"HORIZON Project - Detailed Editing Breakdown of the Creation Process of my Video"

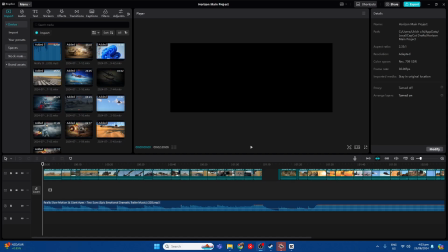This is a video breakdown of my Horizon project, existing of 12 recording sessions, an aspect ratio of 2.35,
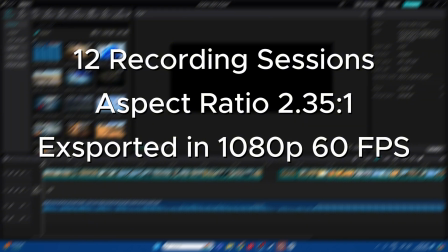exported in 1080p, 60 fps, and existing of 37 shots in total.
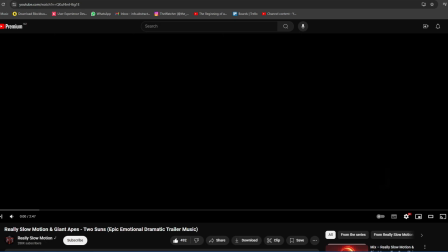The song that I used was made by Really Slow Motion and Giant Apes called Two Suns, and this is my final thumbnail.
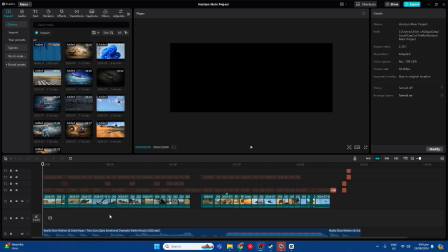And I will be explaining a few shots within the video that took a little bit more planning and that I got more creative with.
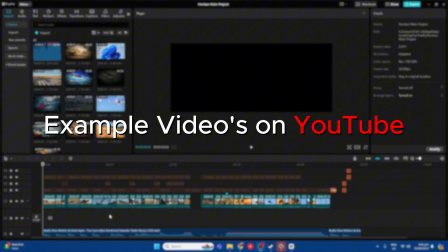So first thing that I did is I looked at some example videos on YouTube, similar cinematic videos of War Thunder.
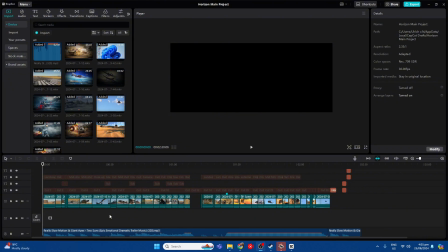There was one that was made by Dark Productions, which I really like. So that was my main inspiration for this video. I then went to ChatGPT and I asked for some video ideas.
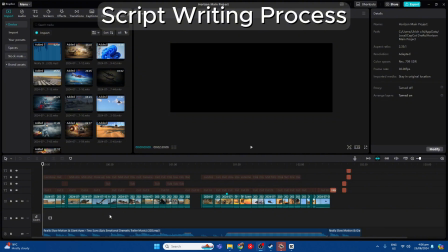I kind of already had one in my mind, so I added it into a prompt. It then wrote a script for me and kind of improved on it over a series of versions.
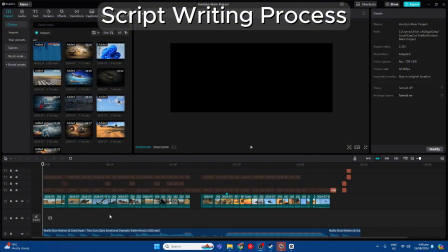I then eventually rewrote the script because I didn't feel like the original video was good enough, so I rewrote it. I then looked for a song, which was the one that I mentioned earlier.
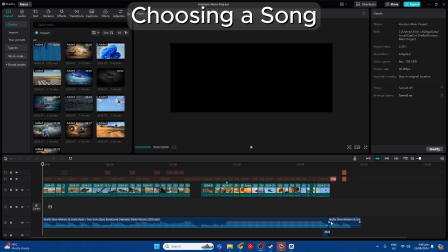I added it into the timeline, and which is this one here. I also made a cut here as it became a little bit too long. I wanted it to be just close to 2 minutes and 30 seconds.
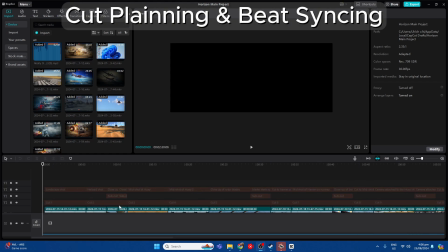What I did after that is I went and planned out a few shots like within the beats here.
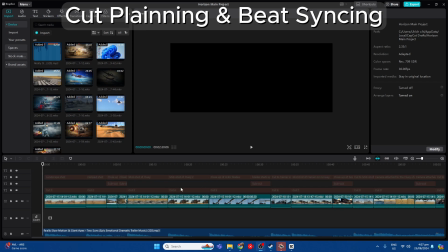I then went and used text boxes to kind of match
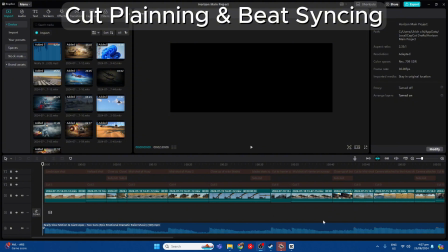it here to beat sync it so that it would be easier and make like a template for me. It would then be easier for me to add in the shots later. So there's also some subcuts here for like any additional beats that was happening. So I added those. At some points here was a drop off, which I left blank as like a dramatic effect.
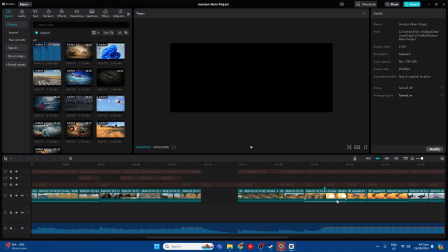And this was like the more action packed.
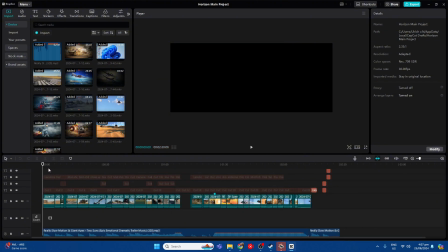So how this video is set up is that this would be section 1, which would be the establishing part,
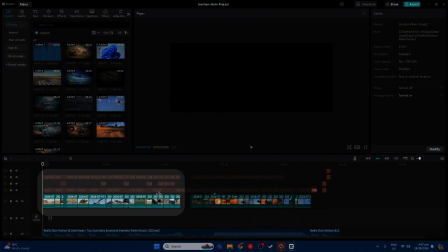which is introducing some of the vehicles and everything that's used, landscape, the setting, everything.
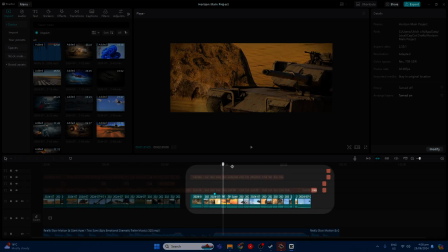And section 2 was more of the action,
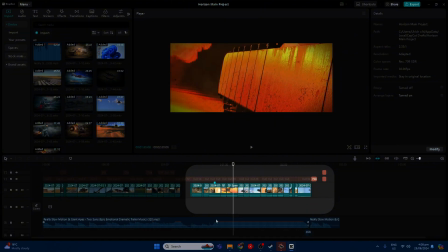and the ending of the song, which is here, which is the more intense part of the song.
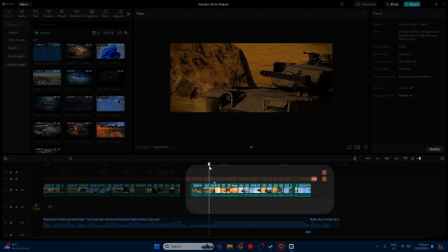So this is a slight slowish part, hyping it up, and then the more intense shot,
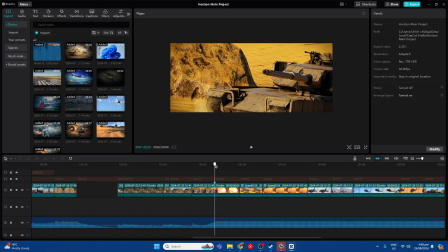which was also magnified by this specific shot where the tank shoots in slow motion.
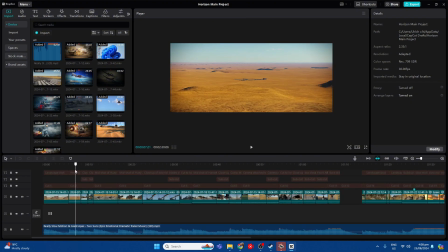I'll be explaining that later. I added like a couple of landscape shots. I kind of planned it out through here.
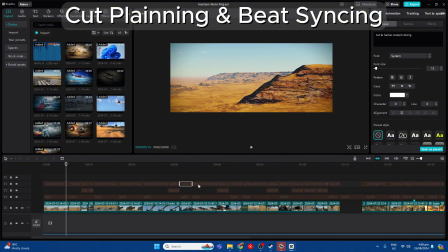I listened to the song over and over, kind of imagined what I might want to add here,
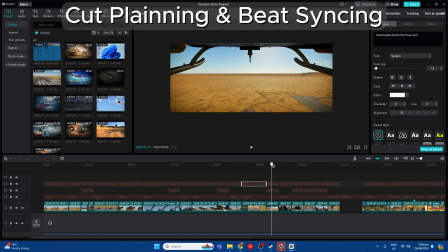which I then kind of typed out so that I would then know what to record when I went in game.
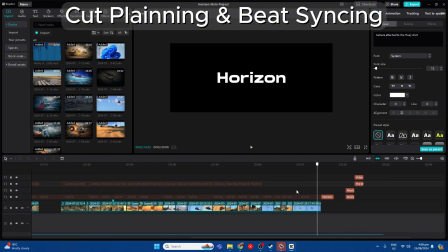I did it for most of them,
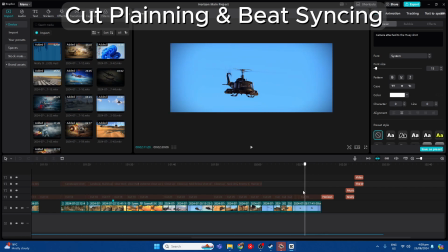but here was a bit of more of a time crunch because I came near the end of when my video was supposed to go live. This was a less planning, but it didn't take much.
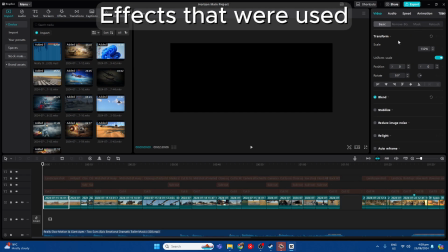Some of the effects that I used were just basic color grading to make it a little bit more yellow,
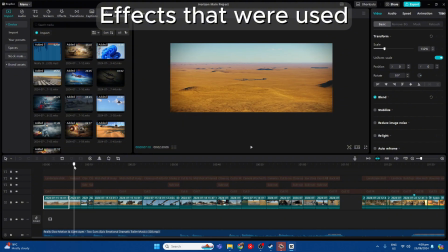turned up the saturation, darkened the highlights, brought out some of the shadows, some of the color as well.
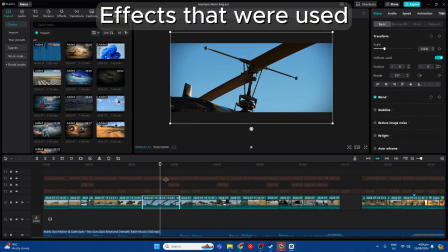For this specific shot, there's a beat here.
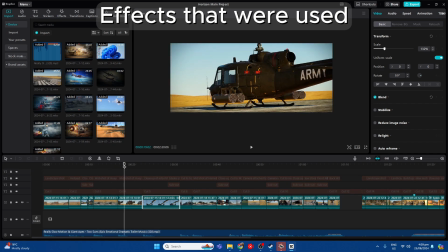I wanted to like break some interest into the video. I wanted to break with the beats.
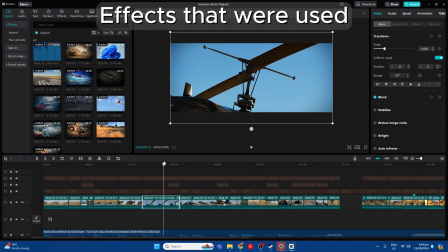I then used one shot going across 2 beats, which was just a slow panning shot here of the blades, and as soon as the next beat starts, the blade starts spinning and powering on.